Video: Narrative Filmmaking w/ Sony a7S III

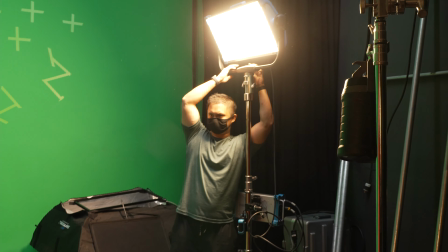255s
The SkyPanel is obviously super versatile, so it was great as a utility light that we could pull out whenever we needed a quick key or creative effect.
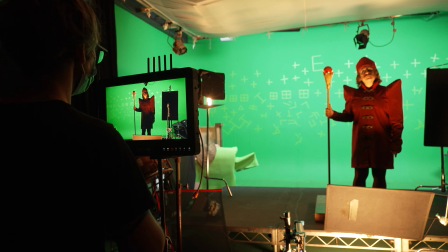263s
Since it's an RGB panel, I can pull nearly any color I want, so I'm able to seamlessly match it with whatever other fixtures I'm using. The lighting effects were also super handy to have. We mainly use the fire effect, which is one of my favorite fire settings on an RGB light.
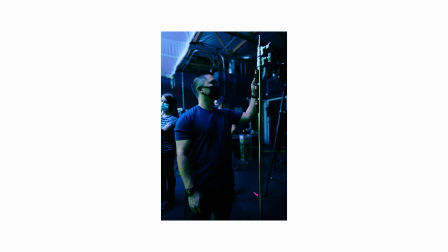277s
And a lot of times we would set up the bare panel next to talent to produce a pretty convincing fire gag. The Aperture MCs quickly became a staple on this set since we were able to mimic candlelight on the fly. The tricky part about emulating any sort of fire is that the source isn't static.
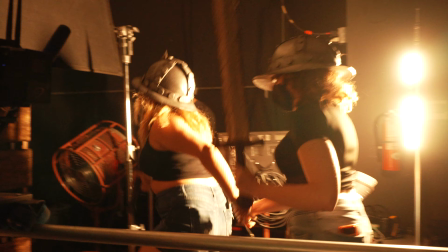293s
Fire is constantly moving and changing where shadows appear, so having multiple smaller sources makes things much easier when making a fire gag feel organic. The 12 light kit was great because we were able to leave all the lights at the charging station and essentially grab and go whenever we needed them. They were all paired to Sidus Link, so I was able to control all the fixtures on an individual level, as well as create groups to control simultaneously.
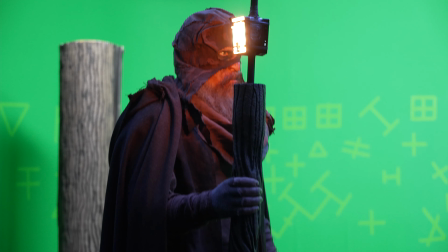316s
One of the creative ways we implemented MCs was on a torch made from a pool noodle and dowel secured via bongo ties.
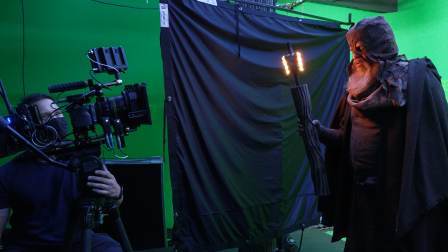323s
This way we have a practical lighting effect that interacts with the talent and environment and will really help sell the VFX composite.
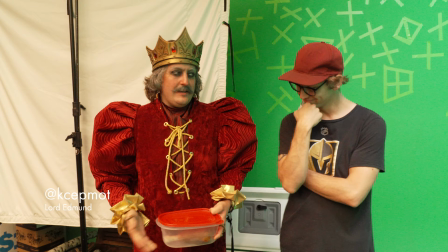330s
The MCs are also great for producing a great eye light for talent if the main key light is too far off axis. So today I had to do a scene that Danny, Rachel, and I have been talking about for a while,
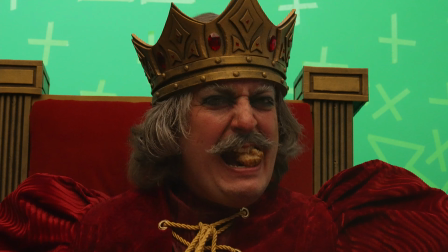342s
where I had to bite into a turkey leg in my scene, and I was like,
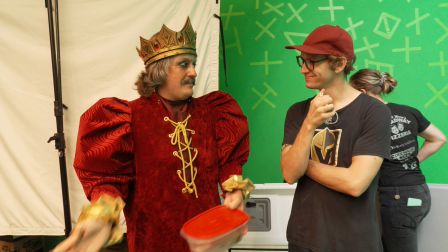348s
I can just do it. I'll bite into a turkey leg, and we love our takes and going through multiple takes.
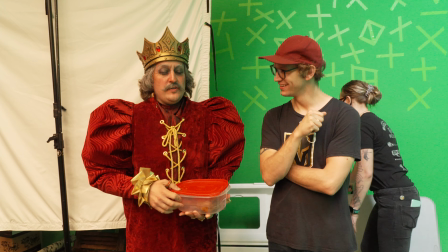353s
But Danny's like, I can't have you doing that multiple times.
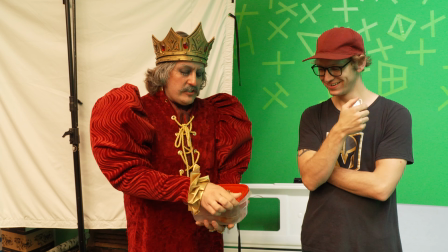355s
So they were kind enough and intuitive enough and creative enough to actually go and make me turkey legs made out of cake.
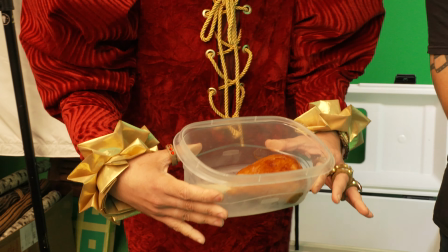363s
And just wanted to show you the detail in these. So essentially the bone is made out of oven-baked clay,
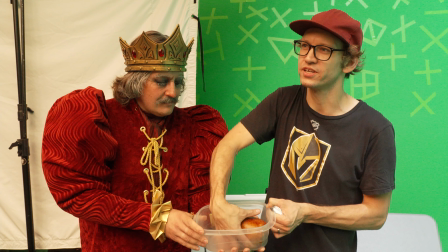371s
and it only takes about like 10 minutes to kind of roll the thing together. But on the inside is like cake.
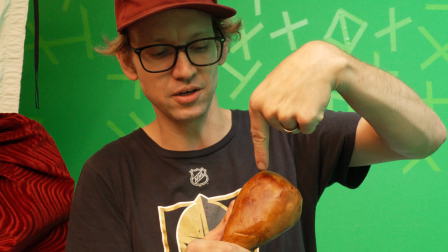378s
So essentially this detail right here, that is like Hershey's cocoa mix.
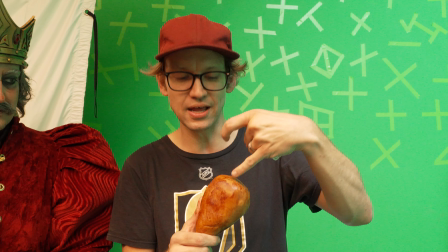385s
It's just kind of brushed on there, and then the light brown, that is caramel.
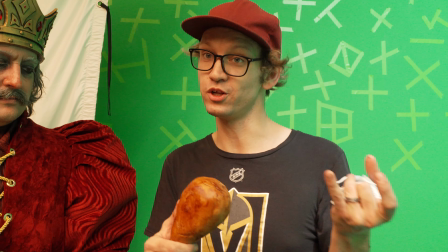390s
And underneath that is a vanilla filling. Do you want to take a bite? Do you want me to? Oh, I don't.
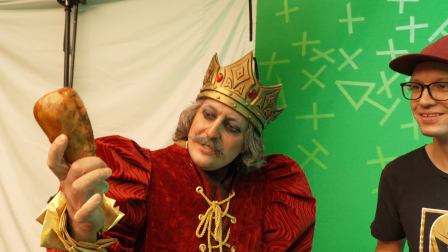395s
By all means. Yeah, by all means. It's very delicious. One more dip into this, but I mean, just how the weight of it, and you can actually just it's handling an actual turkey leg.
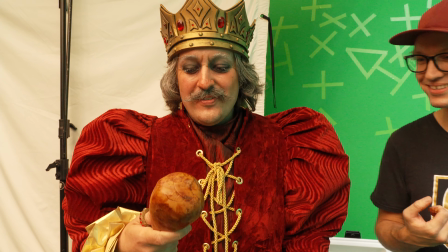404s
And I haven't eaten poultry in 4 years, so I really do appreciate these guys going through that. But to show you the detail in here, we're going to take a bite.
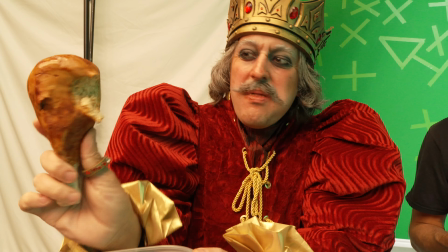411s
Well, it actually looks like poultry inside, so delicious.
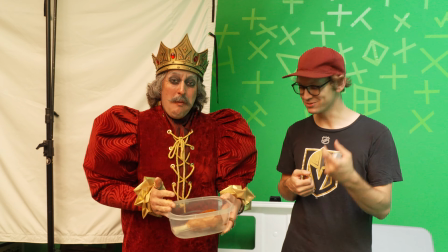417s
And, amazing, but thank you guys again. Absolutely. Hey, you got to make it happen.
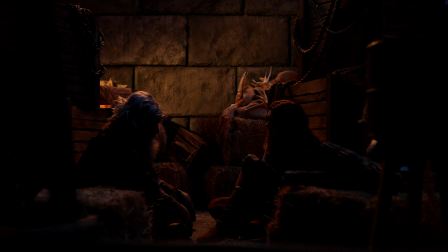422s
You got to make it happen somehow. So. One scene in particular I'd like to break down is from the hiding place, where two characters are trying to escape from a dungeon.
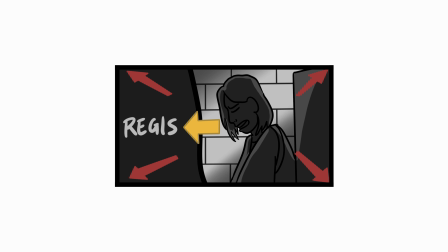431s
These are some of the storyboards,
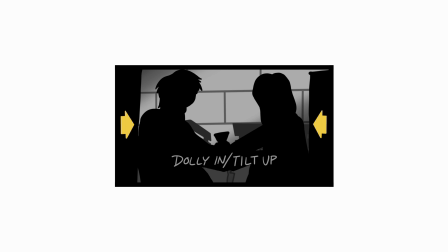433s
and the idea was that our characters would be silhouetted from the front and become more visible as the camera moves to reveal their faces.
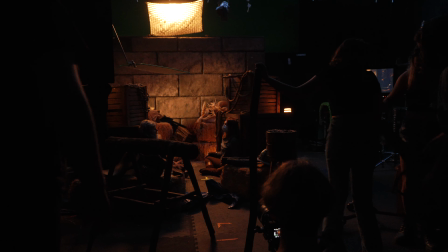440s
We set up a sky panel with a Shamira softbox and egg crate above the background wall as our key, and peppered in aperture MCs throughout the set.
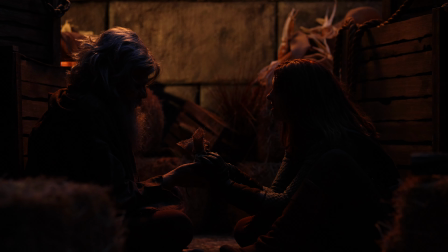448s
I dialed in the overhead ambience to a cool 10,000 Kelvin at a really low intensity to give a slight lift to the shadows and establish a little bit of color contrast. Danny wanted our characters to feel hidden and asked for a streak of light across the back wall, so I used the Mol 2K with a flicker box to mimic a torchlight,
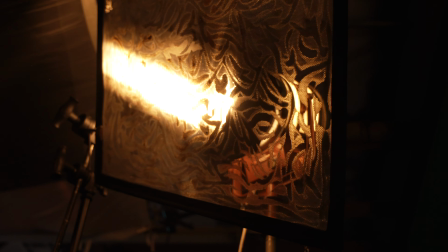466s
and also added a 2x3 cello cucoloris to give a little bit of shape and texture to the light.
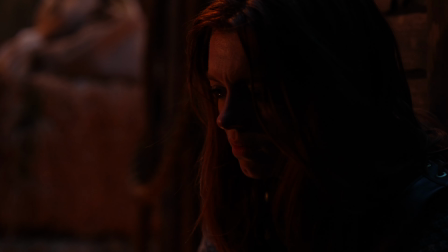471s
I love using analog solutions like flicker boxes because they feel much more organic than the preset effects you find on most LED fixtures.
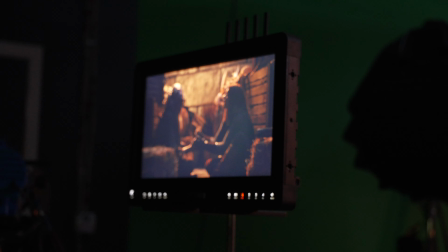478s
This is one of the only scenes that we shot using normal camera settings.
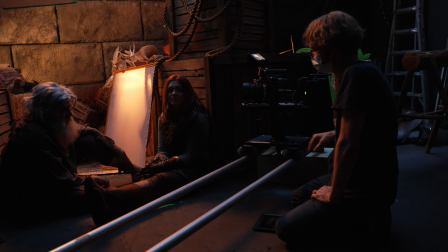482s
Shutter was 1/50 and we shot at a T28, so we gave our AC Nick a run for his money.
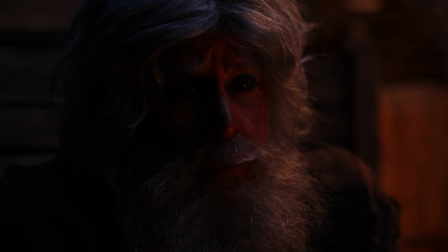488s
Normally I always prefer using log for narrative work, but I was quite happy with how s-cinetone performed in this scene. It just goes to show that you don't need to rely on fancy LUTs to get a nice image.
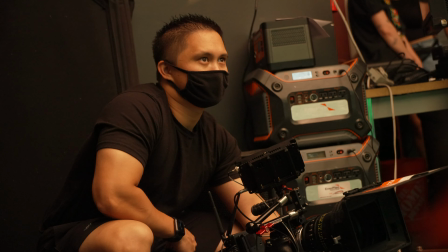498s
Just saying. Hopefully this video is helpful in some way. It's always super refreshing whenever I get to work on narrative projects like this.